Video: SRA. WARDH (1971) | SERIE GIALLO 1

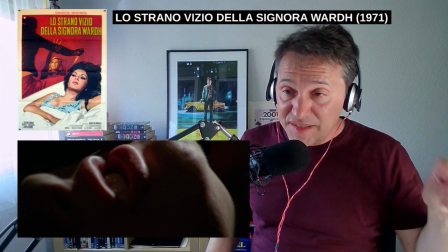72:16 Y es precisamente en esa escena de Kill Bill donde dos hombres conspiran
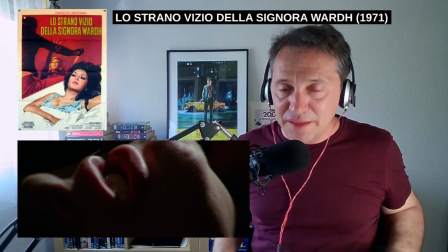72:21 para matar otra vez a Beatrix en
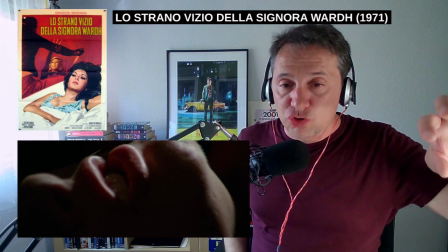72:26 la que Tarantino usa esta banda sonora,
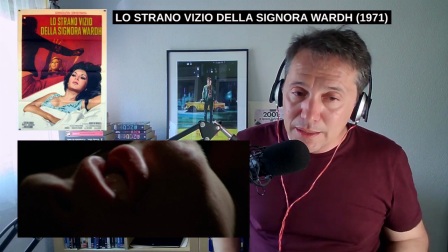72:31 este tema de Nora Orlandi, Diez Irae. que es una maravilla
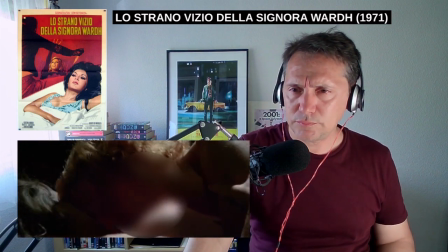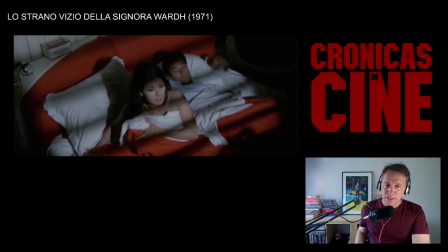72:43 y otra cosa, mirad aquí después de la amenaza del color verde ella se despierta y precisamente en ese momento lo que destaca
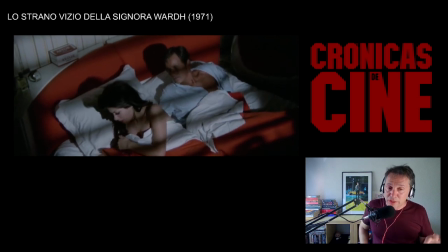72:54 la cinematografía es el color rojo que la envuelve es uno de esos momentos en los que el color rojo vemos como lo usa continuamente simplemente como separación del verde por lo
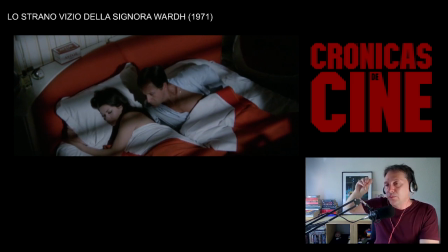73:03 general el color rojo de esta película está precisamente para separarse del verde El verde sí que es la constante amenaza Y el rojo es cualquier otra cosa
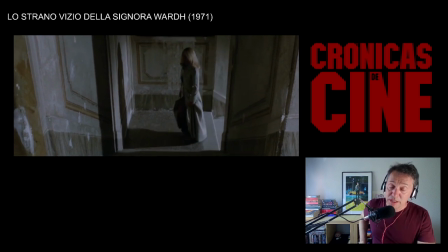73:16 Aquí vamos a tener a la segunda víctima De nuevo víctima del asesino, del maníaco La va a matar,
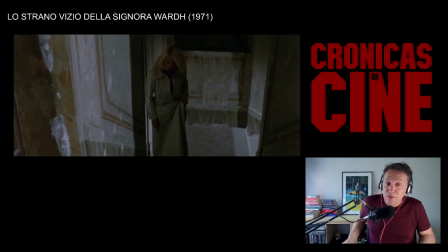73:23 en este caso ya no es una prostituta Es una chica que venía de la fiesta La hemos visto desnudándose con otra Muy petardo, todo muy ligero Pero desde luego no es prostitución lo que hemos visto entonces
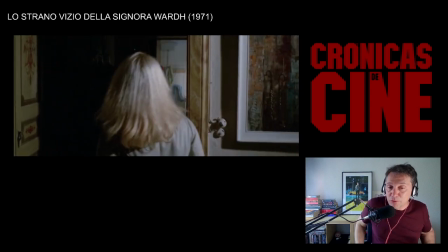73:37 no sabemos exactamente qué es lo que pasa y de hecho no se va a explicar en la trama
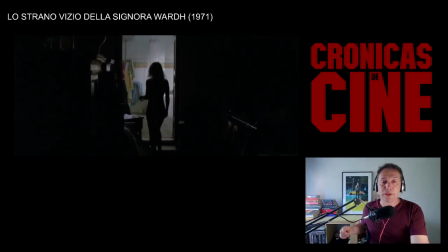73:44 aquí se desnuda la chica, como podemos ver es continuo, ya digo, vamos a ver desnudos todo el tiempo en la película esta chica es un personaje secundario que no tiene ni nombre y se ha desnudado ya dos veces tal vez por eso el asesino la ha escogido no por su línea
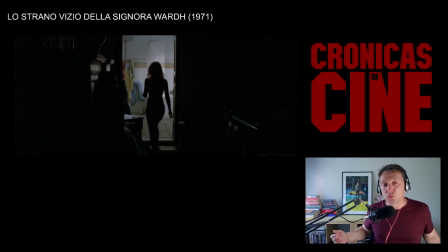74:01 profesional sino por su carácter hipersexual
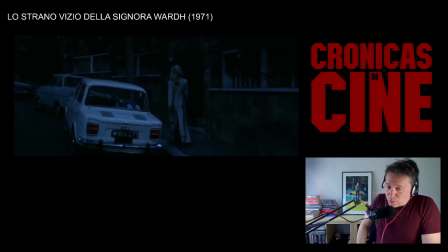74:10 igual es un poco de perogrullo pero me gusta ver como como martino y
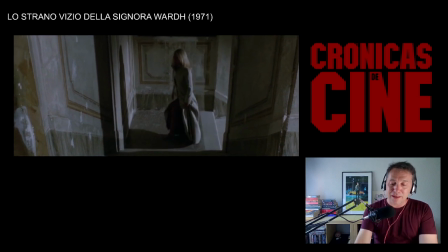74:18 y fory scott enmarcan a la víctima dentro de la
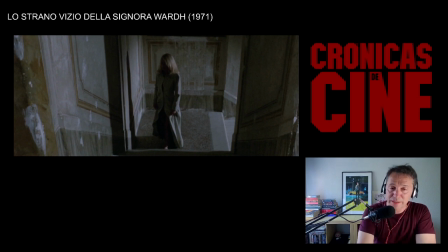74:22 arquitectura me gusta mucho como lo hacen porque además es una de las constantes del dialo la el gusto por el interior arquitectónico como Como expresión de lo contrario de lo natural.
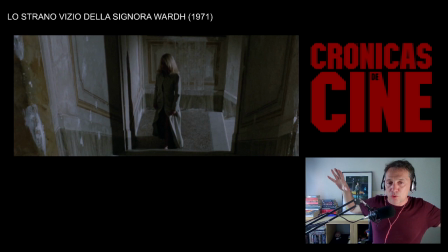74:41 Hay veces que la fuerza de la naturaleza se usa en el hialo como expresión de la psique más libre y más salvaje. Pero por lo general donde nos va a llevar la retorcedura del ser humano y su parte más humana y más
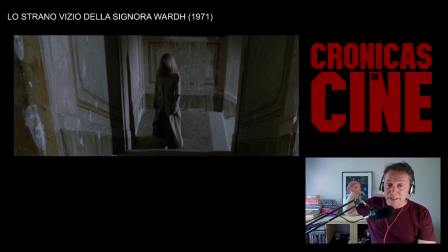75:00 artificial va a ser precisamente en interiores arquitectónicos muy bien
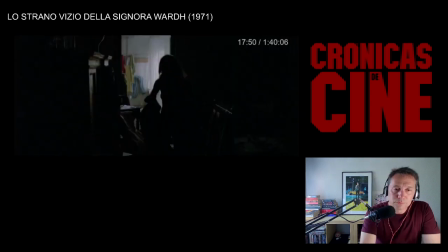75:06 rodados. y este es uno de esos casos los cuadros es otra constante del
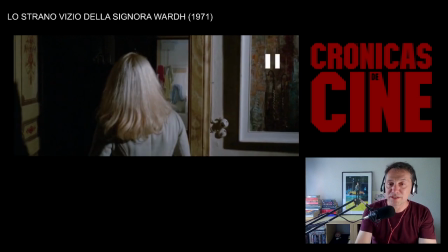75:13 del Gialo, está todo lleno de cuadros en este caso parece un Klimt, puede ser
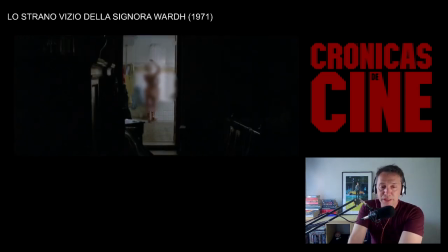75:21 y más el color verde, aquí no lo vemos mucho pero en este otro plano ya empezamos
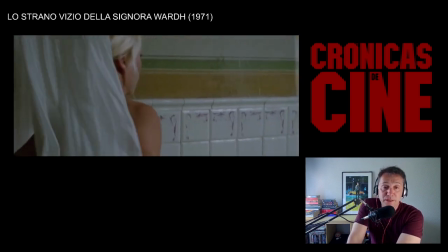75:28 a ver la dominante verde que impregna todo el cuadro de toda la película,
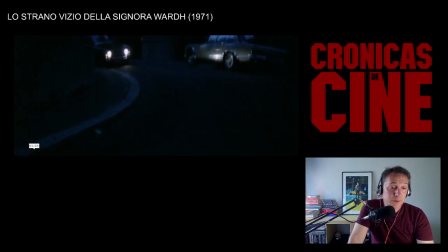75:33 aquí vemos esa cenefa verde también y bueno Verde también vimos el principio de la película.
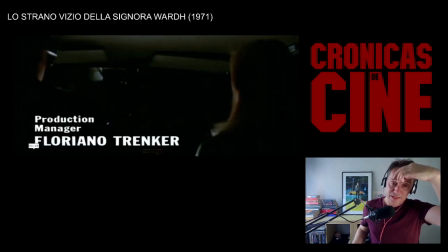75:40 Vimos que la primera víctima, esta pobre chica, también vestida de verde.
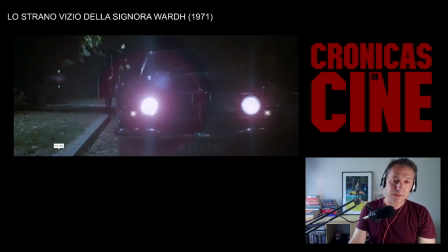75:48 Es el verde la amenaza de esta película.
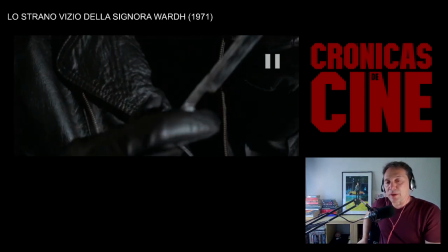75:56 Bueno, esta escena es la segunda muerte Aquí vemos otra vez la navaja, el abrigo negro,
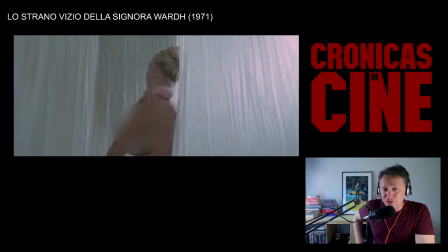76:04 el guante negro Que ya son verdaderos
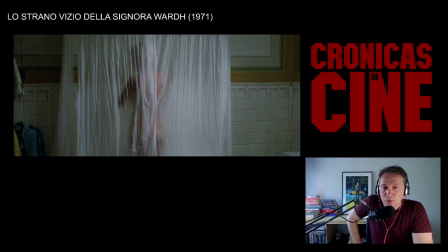76:10 pilares o tópicos incluso del género Esa navaja que destella
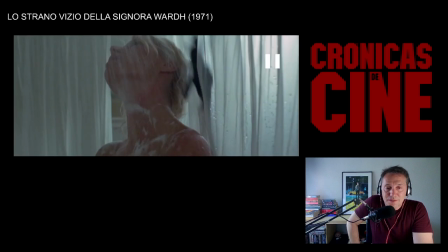76:17 Es típico
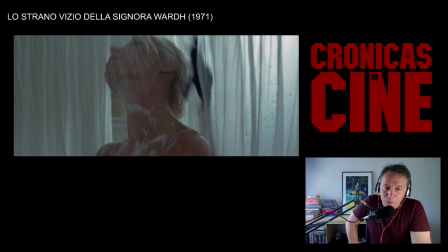76:19 Es ya casi un lugar común del género Y aquí llegamos a la segunda muerte
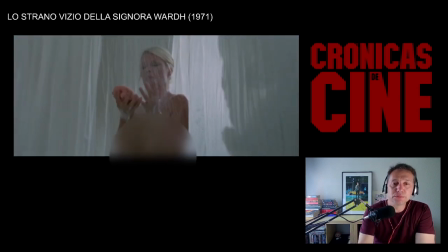76:30 Aquí ha sido mucho más certero Ha sido un tajo limpio Vamos a verlo otra vez Huasca
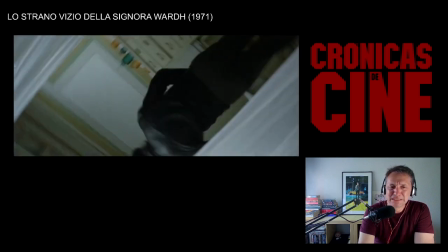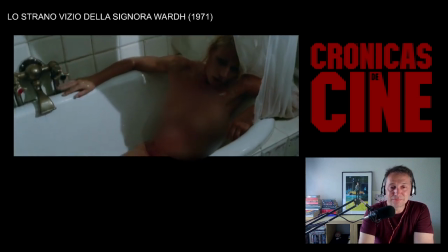76:44 Y ahí está Hasta que hemos llegado
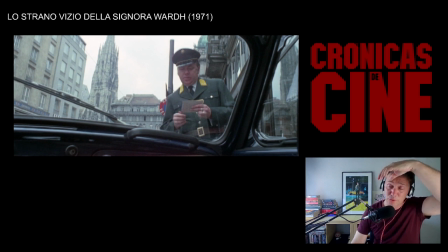76:50 Chicas, no es que se muera de una manera Demasiado natural No es muy convincente Lo cual me gusta No me gusta el realismo en este tipo de películas me gusta que sea más teatral, más fingido todo, porque además le viene muy bien a la película Rascayu
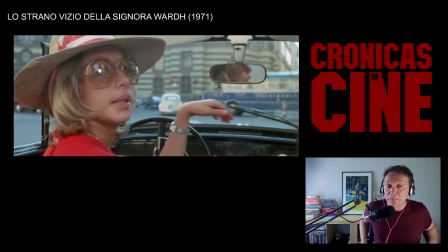77:10 estos planos bieneses es muy típico también del cine explotativo
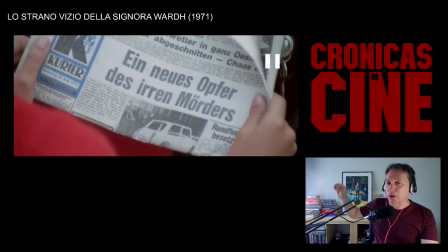77:18 la localización turística si ruedas en Berlín tienes que ir a los sitios a los que un turista no podría faltar en Berlín, si ruedas en Roma lo mismo, si rodas en Madrid, lo mismo esto es muy típico del cine explotativo por razones obvias ya que voy a
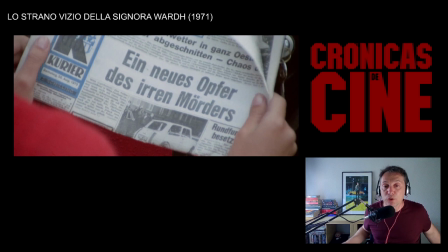77:37 París quiero mostrar la Torre Eiffel si voy a Nueva York quiero mostrar la Estatua de la Libertad es muy típico y de hecho es una de las cosas que también le gustaba hacer a Hitchcock rodar en los lugares característicos de cada
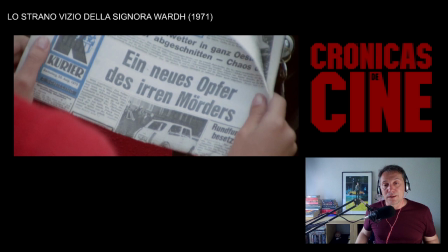77:57 localización Si se iba a Dakota del Norte, pues en el Monte Rashmoor. Si se iba a Holanda, pues en un molino. Esto era habitual en Hitchcock y como buenos alumnos de Hitchcock también lo hacían los directores del Gialo,
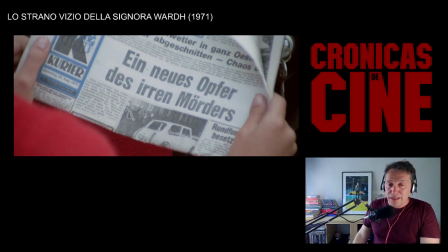78:15 aunque solo fuera por la práctica habitual de esta manera de hacer cine explotativa.
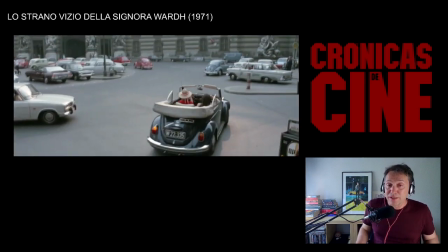78:25 otra característica del género es que conducen como locos al loro
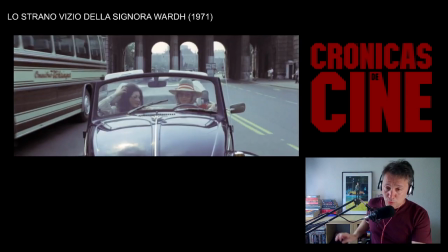78:33 como locos
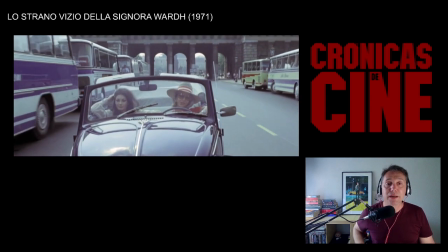78:37 más imágenes turísticas
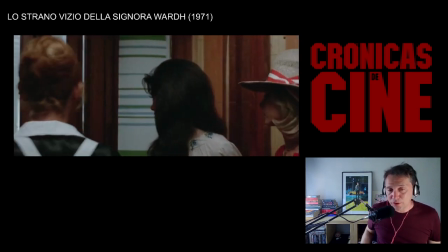78:41 y aquí va a empezar el asedio del pretendiente de George Hilton
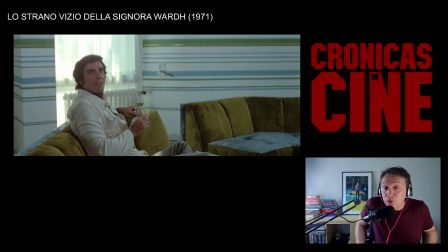78:49 llegan a casa de ella y ahí está él que se ha colado le ha abierto la chica que del servicio y ahí está George Hilton tomándose ya un copazo con una chaqueta de flecos que es como para colgarlo
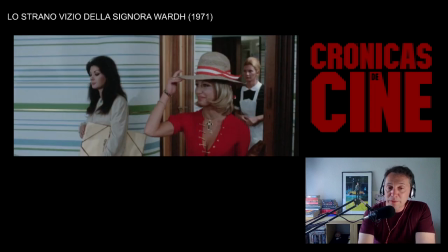79:03 de los pulgares y a ver aunque en este momento todavía la cuestión es bastante inocente a medida que vaya
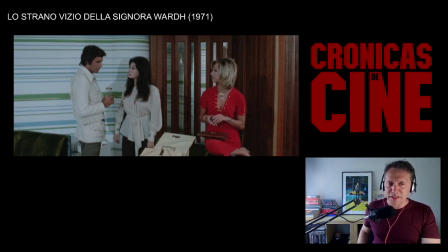79:11 avanzando la trama se va a poner pesado este tipo y se va a poner un poco ominosa su presencia y aquí podemos ver, fijaos como él está rodeado de verde que es el color de la amenaza que antes era perteneciente solamente a Jan,
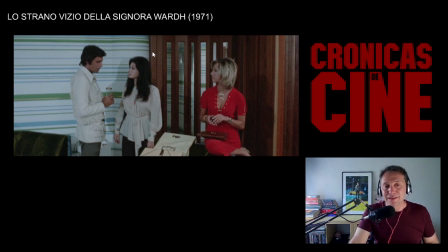79:29 al exnovio de la señora Ward y que ahora se va a ir extendiendo también al chulazo. Primero de una manera bastante casual pero luego veremos que lo hace de una manera muy muy muy consciente y muy marcada el director Y lo que decía,
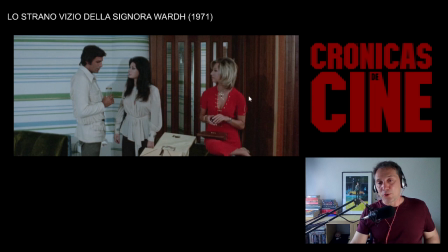79:48 para marcar las diferencias claramente, el rojo te marca que aquí no está la amenaza y aquí sí.
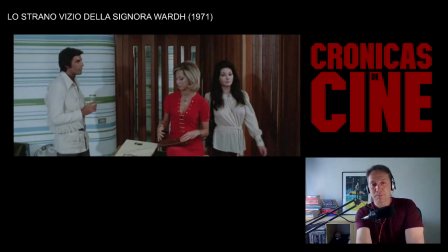79:57 Como podéis ver, él no abandona nunca el campo del verde. Parece como si una fuerza le impidiera abandonar el campo verde.
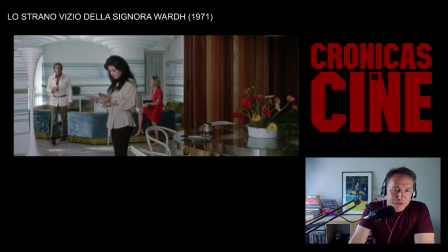80:06 Y cuando lo va a hacer, cambia de plano y otra vez está rodeado de verde gracias al cambio de ángulo de la cámara.
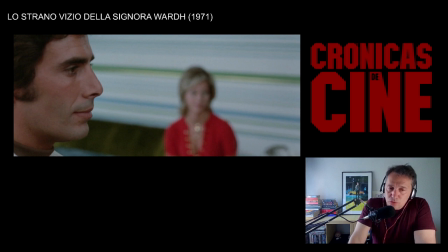80:15 ¿Casualidad? Puede ser. En todo caso, contribuye muy bien al carácter de la narración, o por lo menos hace la narración sensorialmente lógica.